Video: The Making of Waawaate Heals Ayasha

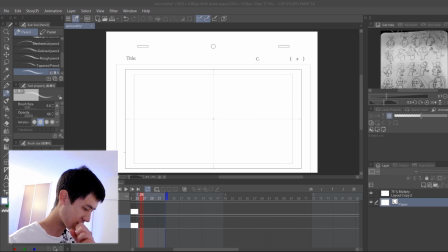8s
So this animation is for the Anim Challenge, which I just discovered on Facebook. I have a few things that I want to accomplish with this animation.
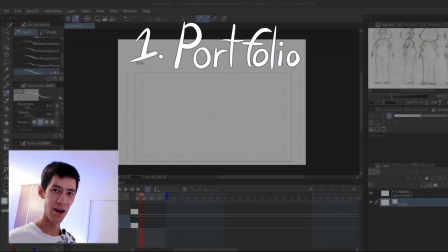16s
The first thing is that I want to use it for my portfolio. Second thing, I want the drawings to be strong, as in strong key poses and well drawn. Third thing, I want to use the Japanese pipeline, at least a little bit. Let's begin! Ikuzo!
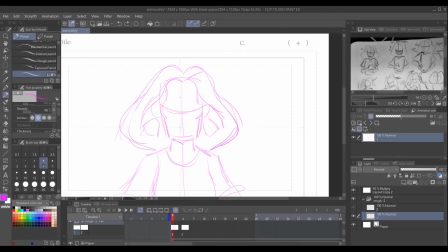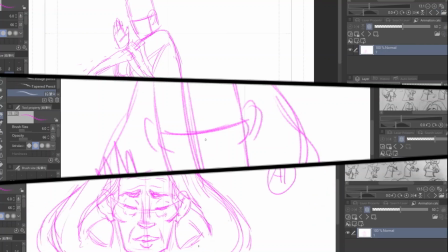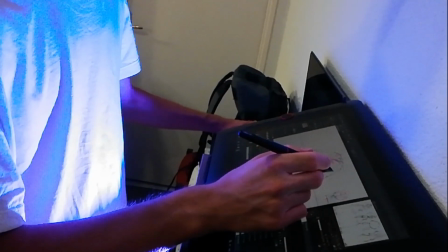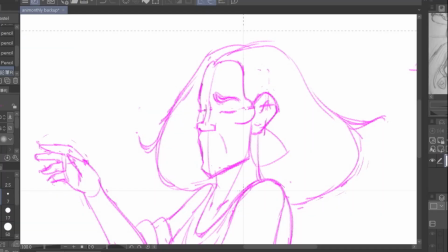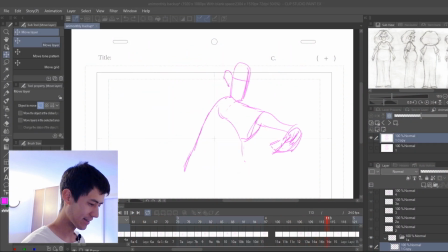75s
Alright, so I finished the key poses and I've timed out the animation and added all the
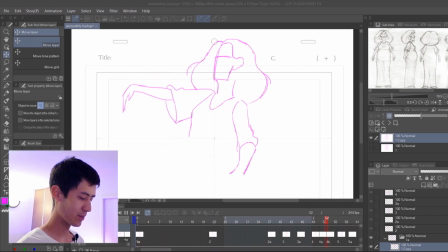80s
rough in-between indications by following all of the little time charts that I drew on every frame. It's a bit hard with these time charts because normally with traditional animation, you kind of have to make a guess based on your own knowledge and experience of timing in animation.
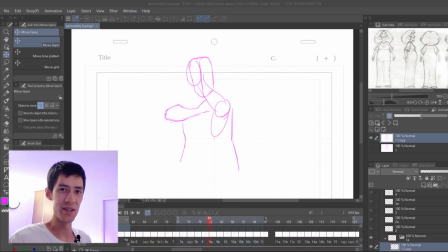95s
I also really like how the subtle things turned out, like her shoulders moving up and down or scrunching in and stretching out depending on which way she's moving. Also, when she stretches out her arm, there are some folds of clothing that appear underneath her armpits that disappear as well.
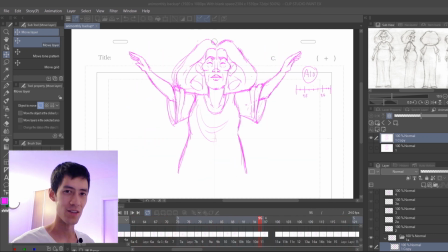112s
And I think the small details like that really make a difference. The brush I'm going to go with for the final line art is this one.
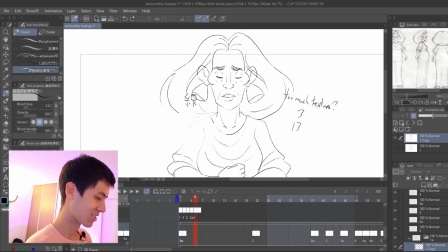118s
I like how you can see the texture very clearly, but it's not too obnoxious. And it has like an Asian look to it.
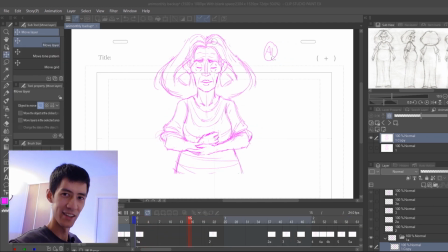124s
I also want to try and paint the background in Clip Studio Paint. Let's begin on that. Ikuzo!
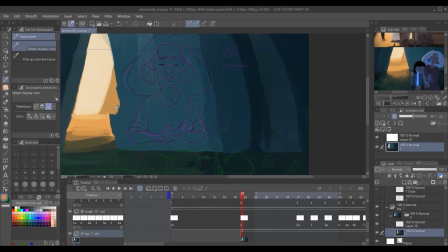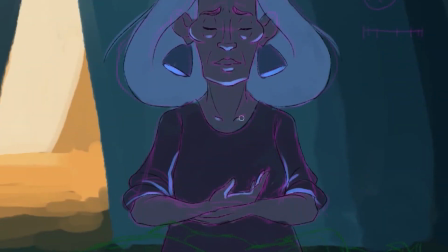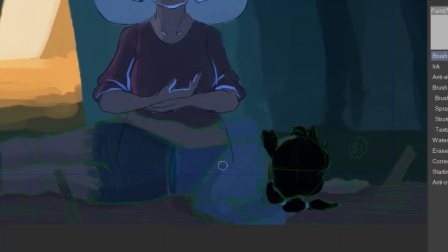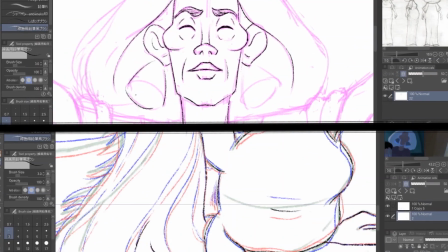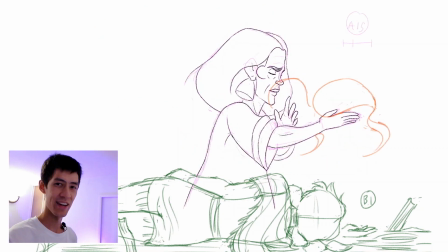179s
Alright, this is what I ended up with for the final version that I sent to the Anim Challenge Facebook page last night at 2 in the morning. Pretty happy with how this turned out. I think it looks really nice. And this is what I was planning to do anyways.
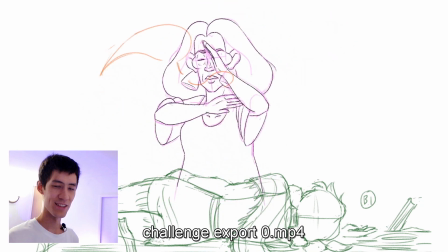192s
Just do as much of the line animation as I possibly could before the deadline and summon what I had.
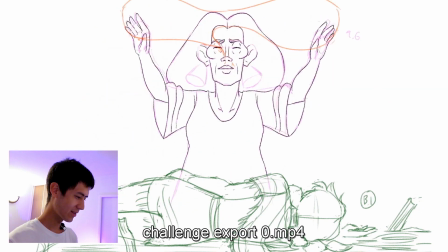198s
I think there are two things that bother me right now though that I've finally noticed,
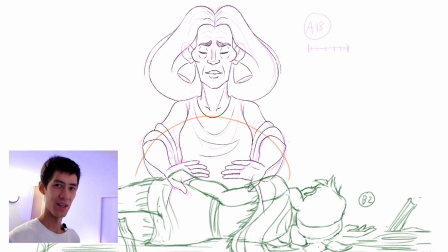202s
and that's the fact that the ending pose that she's in is almost exactly the same as the beginning pose,
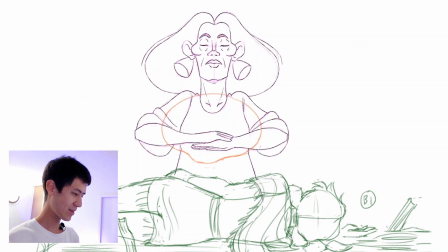207s
which just looks a little weird to me. Also, I think the facial features on Waawaate's face,
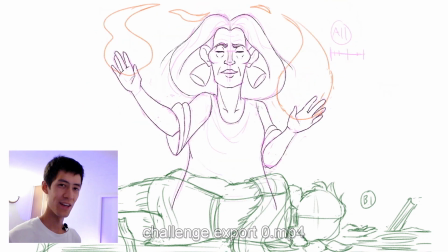214s
they seem a little bit spaced out at the beginning, and then in the middle of the animation, they get more precise and inside of her face,
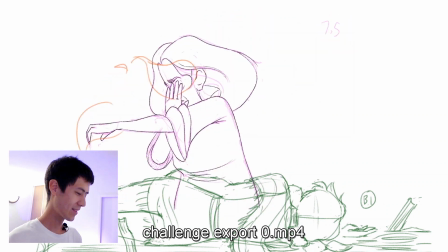221s
but then they go back out again at the end. So, a little bit of a resizing issue, but that's fine.
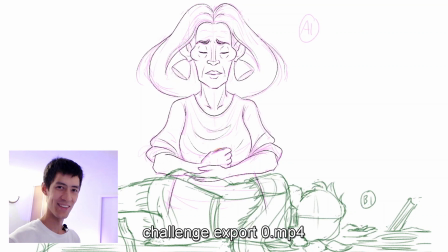228s
That's just my inability to draw like a professional animator. It's fine, okay? Whatever, I'm not sad. Next, all I have to do is finish the animation, add all the missing in-betweens,
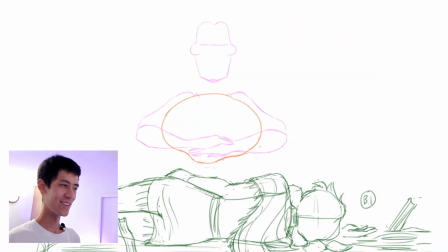240s
add all the effects, add all the nice music, and finish the animation. So yeah, let's do it.